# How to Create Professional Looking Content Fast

So everyone wants to build a professional looking personal brand, but most people's content looks like this.
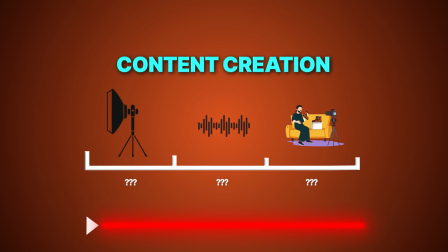But by the end of this video, you're gonna know the simple 3-step process to make your content look like this,
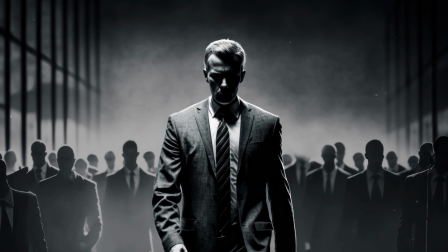so that you can stand out from the sea of average creators and build a unique and memorable brand online.
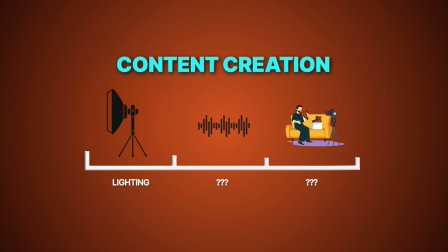So the first step in this process is lighting. And lighting is so important when it comes to your content, because if you have bad lighting,
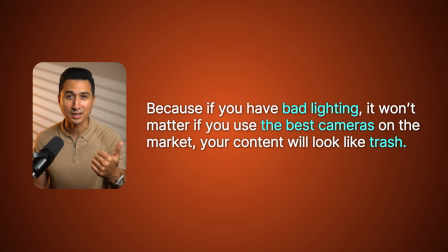it won't matter if you use the best cameras on the market, your content is gonna look like trash.
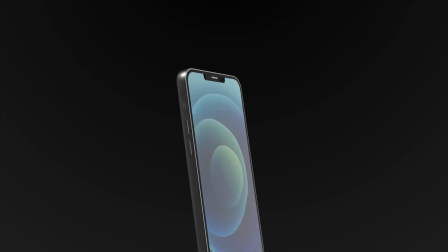But on the other hand, if your lighting is on point, then you could use your smartphone and get better looking content than a $5,000 camera. That said, there are many different ways to light your content, but in this video, I'm breaking down the most classic lighting setup that majority of the top creators use to gain millions of views on their videos, and that is 3-point lighting. And basically, 3-point lighting is when you set up 3 different lights around you.
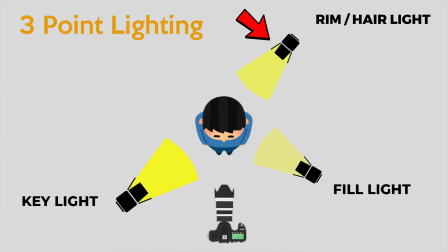So 1 key light, 1 fill light, and 1 rim light. So let's break these 3 lights down, starting with the key light. So this will be your main light that is exposing you. And depending on where you place this will control the look of your shots. With that being said, the most common angle to place your key light is slightly off to the side at a 45-degree angle.
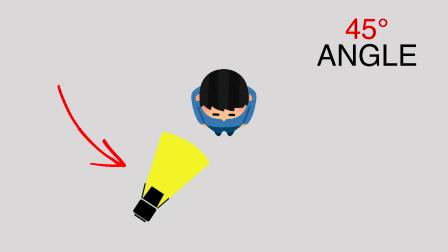And this is because it creates shadows on the opposite side of the face.
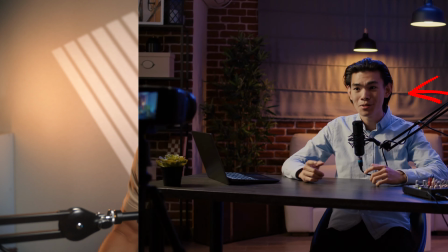And this drop shadow can help add depth to your shots and will also help make your lighting look more cinematic. Also, when setting your key light at this 45-degree angle, we are able to capture the reflection of the light in our eyes. And this reflected light is called a catch light. So now for this shot, I'm using my Aperture 120D Mark II for my key light,
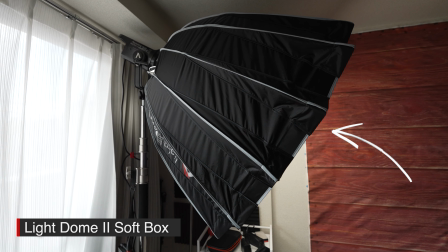and I've also added a softbox to help soften the light so it looks more pleasing on my face.
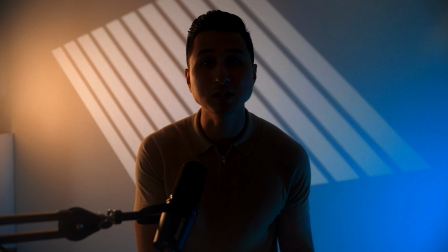And now if I turn this light off, you can see just how much of this scene is controlled by this one key light.
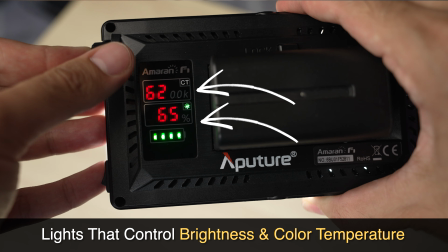But now, some things to consider when picking up a key light for yourself is trying to get a light that allows you to control the brightness and the color temperature.
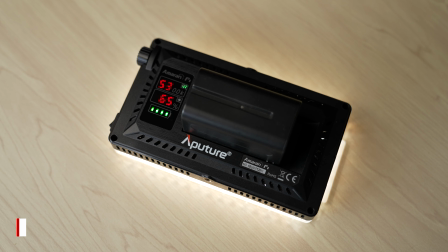So the first light I ever bought was the Aperture F7, which was about $100,
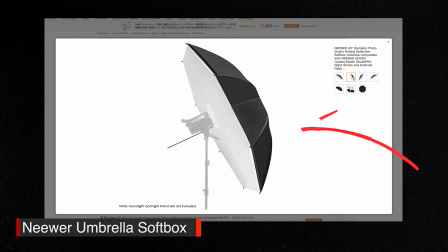and I paired it with a cheap umbrella softbox that I bought off Amazon, and with this simple cheap setup,
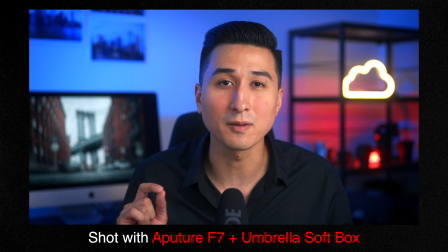I was able to get shots that look like this. So depending on your budget, there are many different lighting options out there, and I have linked a bunch of recommendations below in different price ranges, so definitely check that out.
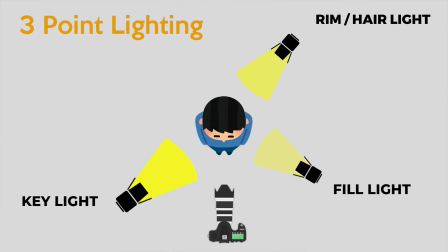But now moving on to the next lighting within the 3-point lighting setup, and that is the fill light. So the fill light is typically placed across from your key light, and it's used to fill in some of the shadows that are caused from your key light.
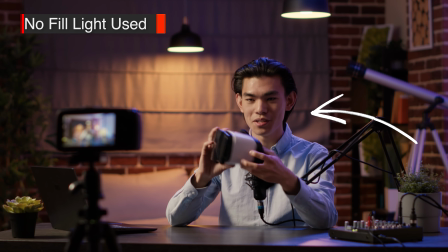With that being said, I know many creators who don't even use a fill light because they want a more dramatic look in their shots. And this is a personal preference, and it really comes down to what you like.
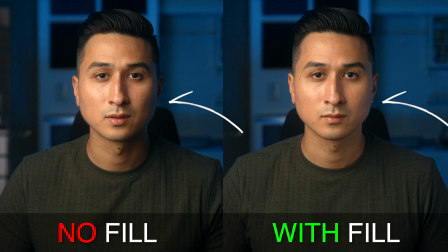So if we take a look at these 2 shots here, we can see the difference in the shadows, and that's all just by using a fill light. And typically the strength of your fill light should be set to around 40% of your key light.
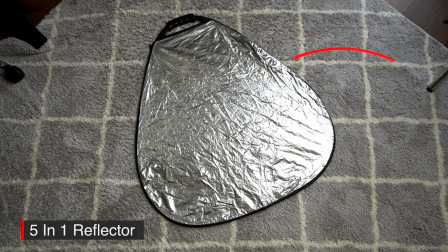But personally, I've been using a cheap 5-in-1 reflector that I got off Amazon whenever I need a fill, and it's definitely been getting the job done.
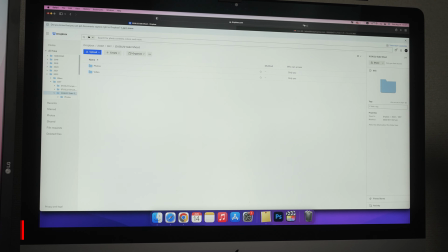With that being said, for this shot, I'm actually just using my iMac screen that's set on a white page and with the brightness set to about 50%. So again, depending on your budget, there are many options when it comes to fill lights, so just get creative with it.
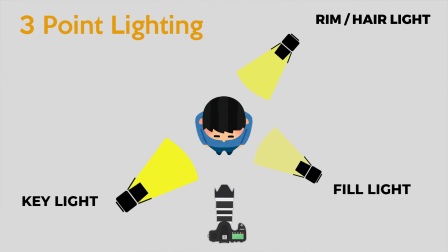But now moving on to the last light in our 3-point lighting setup, and that is the rim light. So the rim light is also known as the hair light, and the main purpose for this light is to separate you from the background.
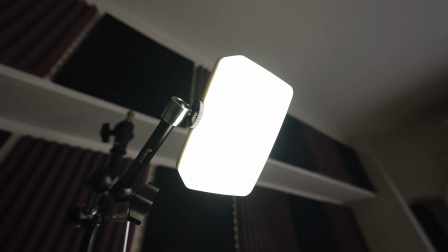And we want to usually place this light higher than us, but then angling it down.
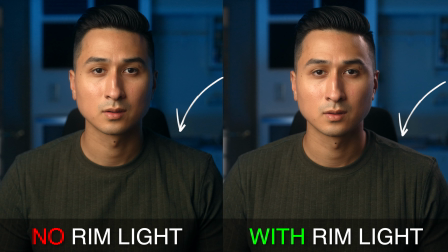And if we take a look at these 2 shots here, we can see the difference we get when using a rim light. But now, a bonus tip to keep in mind when using this 3-point lighting setup is to make sure to turn off all the lights in the room that you're shooting in,
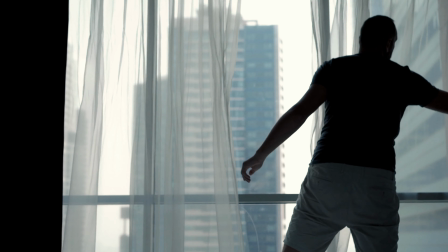and be sure to close any curtains and block out any other light sources. And we do this because when working with artificial lighting, we want to be in total control of all the light in our frame. But now that we have our lighting on point, we now need to cover audio. And I get it, audio is not the most sexiest part about creating content, and I know it's a boring and bland topic,
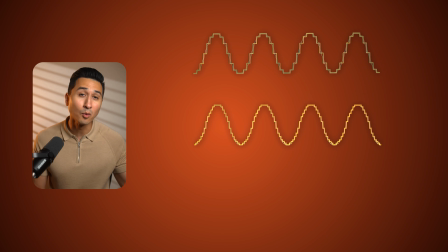but having high quality audio is possibly more important than how your video looks.